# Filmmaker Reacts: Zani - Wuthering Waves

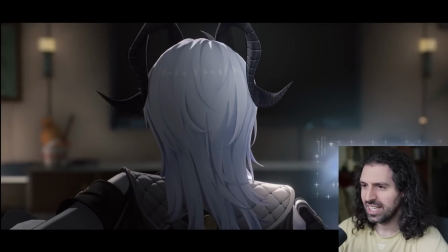495s
In the mask is too funny, man. She's chilling now.
Zani, there's been an emergency.
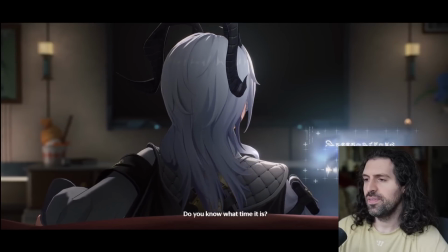500s Can you get to the office ASAP? Do you know what time it is? We can't do it without you.
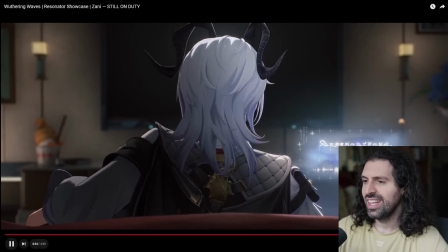506s All right.
Yeah, see? So we're seeing now why she's always so tired.
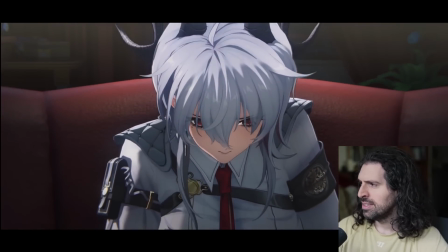510s
Isn't that fun? Yeah. Oh. Yikes.
Back to work.
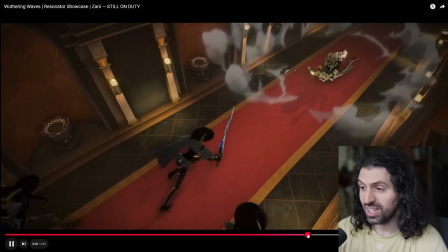518s Back to work.
That's so fun. I really enjoyed that. I want to look at this sequence because, oh my goodness, her final transformation was insane.
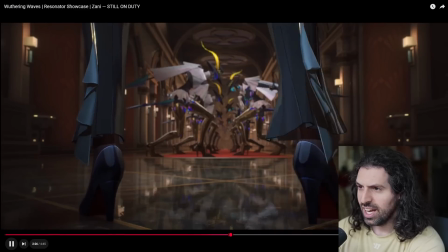526s
I gotta see this. And I want to look at this. I don't need this now.
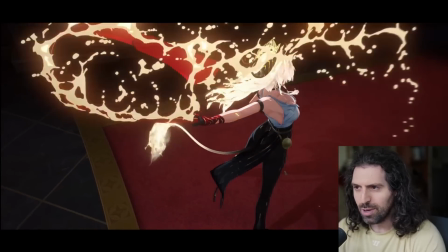531s
Look how we actually blend frame rate and animation formats to create this just
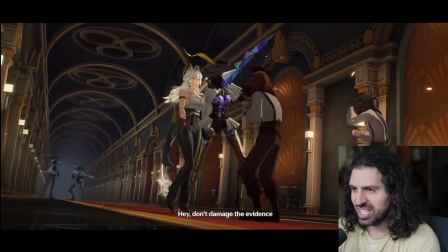537s
smorgasbord of visual feast. Of visual fidelity.
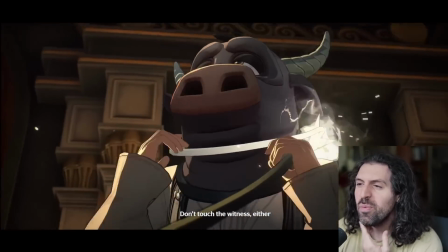545s Don't touch the Oh my goodness.
It's so good, yeah.
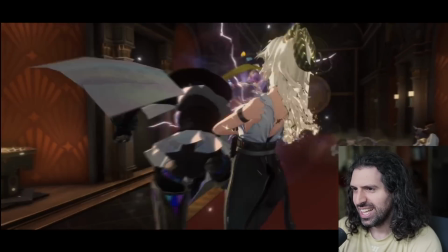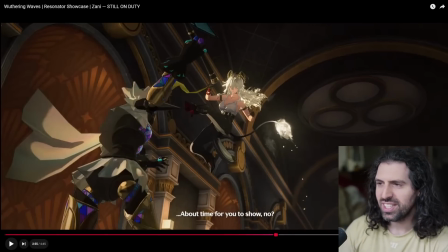556s About time.
Wow. I really like the effect on her hair. It's got this kind of like morphing aura to it.
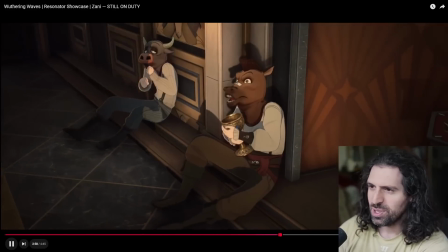562s
It's really cool. But yeah, that was the one shot when she was having her arms crossed.
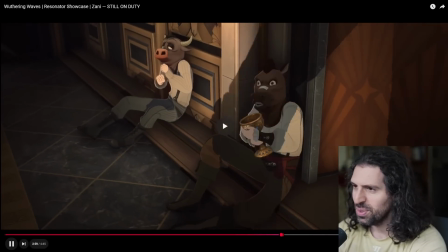567s
I thought that's so cool and it says so much about her character.
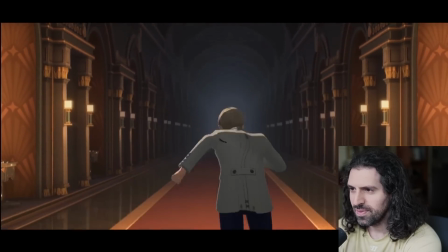572s Big mistake.
So he revealed himself, yep. I thought that was fun.
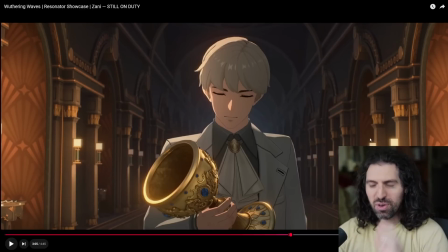578s The cat's finally out.
Yeah, this was my favorite part right here. It's perfect. It's the perfect representation of her personality.
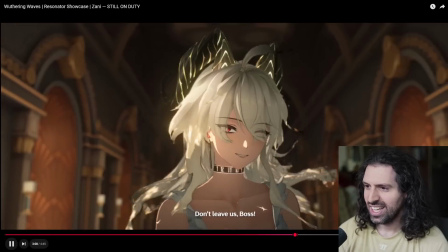585s The cat's finally out of the bed.
I mean, come on. Come on. Look at this.
The perfect representation of her personality and the lackadaisical Red-handed. casualness that she just destroys people.
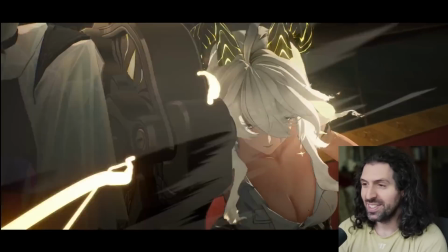598s
And it takes literally every single enemy piling on her at the same moment to get her to put just a little bit of effort in.
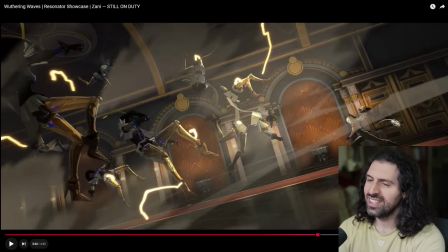606s
Actually push a little bit and just like it lays waste to him. That's a great shot.
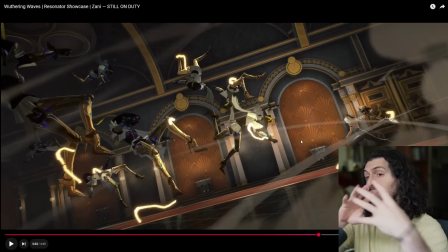611s
Look how we're using the entire frame. We've actually pulled back to a really, really wide angle lens here to just show the scope.
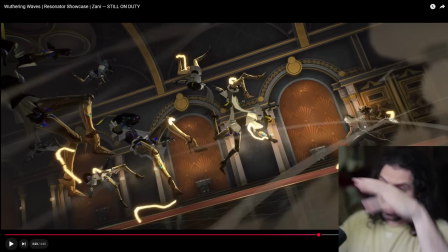616s
And they've put her all the way on the right side of the frame. Super clever. And we've tilted the axis to kind of emphasize, whoa, it's so strong it even moved the camera.
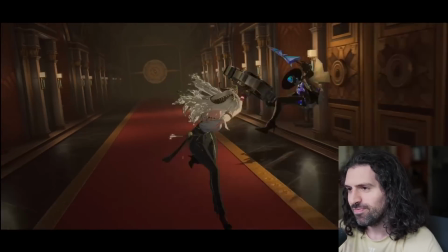623s
And stuff. It's so good, man. It's just fantastic. Yeah, and my final thought on this is I love how the sword transforms.
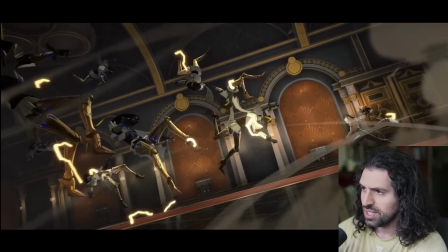631s
I mean, that's a great one shot. I mean, clock this right here. So we actually go into a oneer, as we call it, which is where we don't cut the camera.
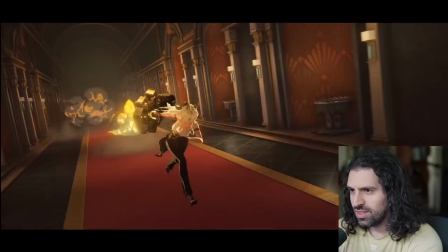639s
And look at this one long shot. 3, 4, 5, 6.
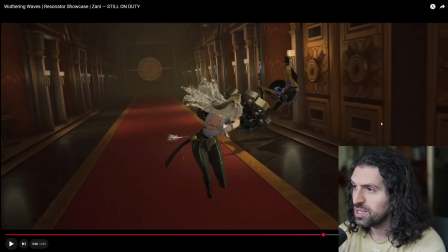644s
I love how she takes care of several of the characters. Then we end on the close-up to kind of emphasize the cool factor of her right now.
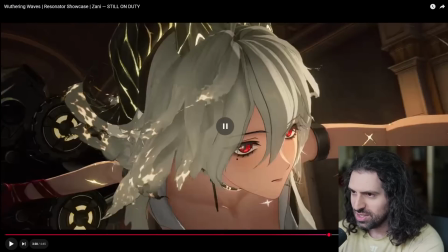650s
As we smash that and spin, she comes in and we get that nice moment where she kind of locks in with the close-up.
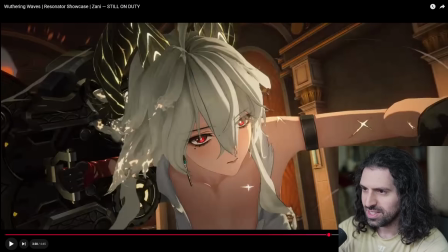655s
Look at the lighting change too. The lighting change. You still see the bags under her eyes, which I think is hilarious.
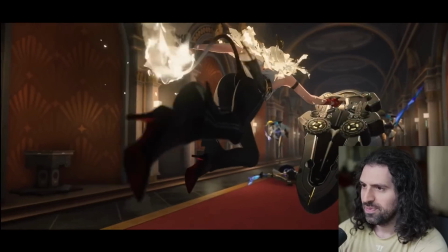661s
And then we come here. Boom! Throws. Yeah. That entire sequence is so clean.
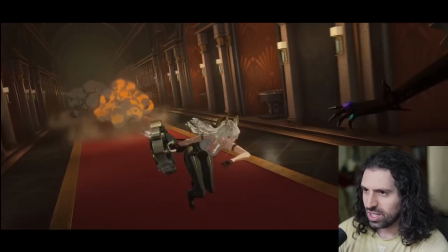669s
All right, look at this now. Look how we're gonna... She hits, we get the close-up, and then I think we zoom in actually on the weapon hitting.
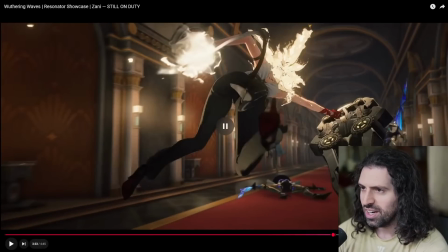676s
She catches it midair. Such a good shot right here.
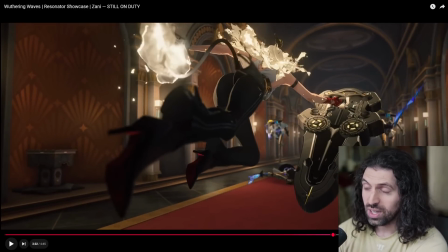679s
Look at this shallow depth of field with the wide angle, which is actually quite rare to see in videos like this.
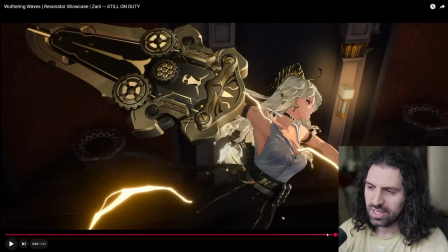686s
Usually when they go wide angle, it's just completely opened up, closed off aperture. But this is great.
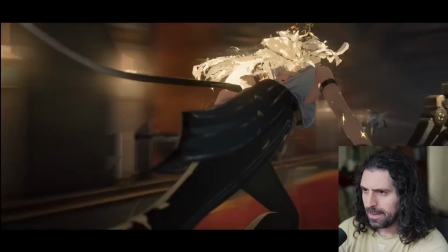692s
That shot really stands out for that reason. Can't think of a video where we've actually seen that. Yeah, that's awesome.
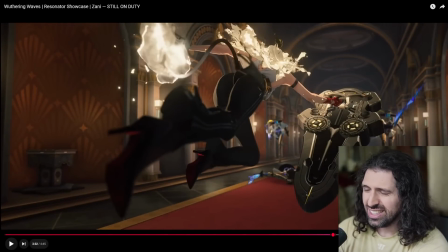698s
Because it's probably, I would say, it might be like a 30mm, maybe a little bit wider than that, with an aperture of about 2.8 to achieve that shallow depth of field while so wide.
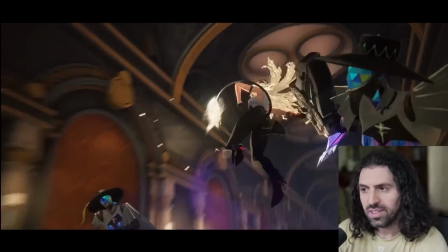710s
It's beautiful.
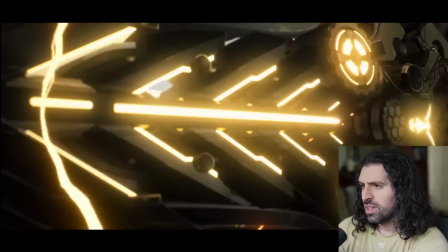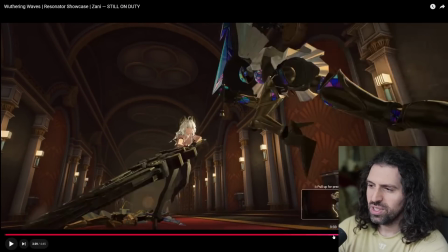716s
Yeah, another thing I like about that is we give a sense of weight after all that beatdown.
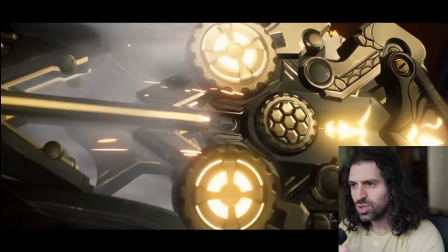720s
Fast. Look at the pacing. Look how they control pacing expertly during the entire sequence.
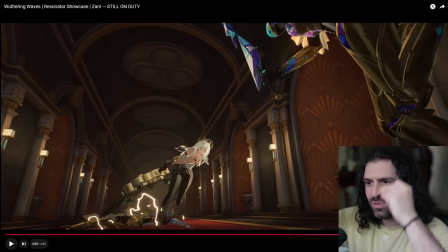727s
Right, you let your kind of eyes linger and see the transformation, and then boom, once you establish that weight, you smash down.
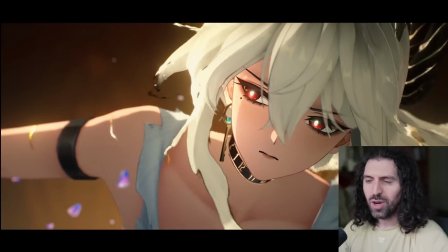734s
And then she finishes him off. As the music comes through crescendo, boom, they run away.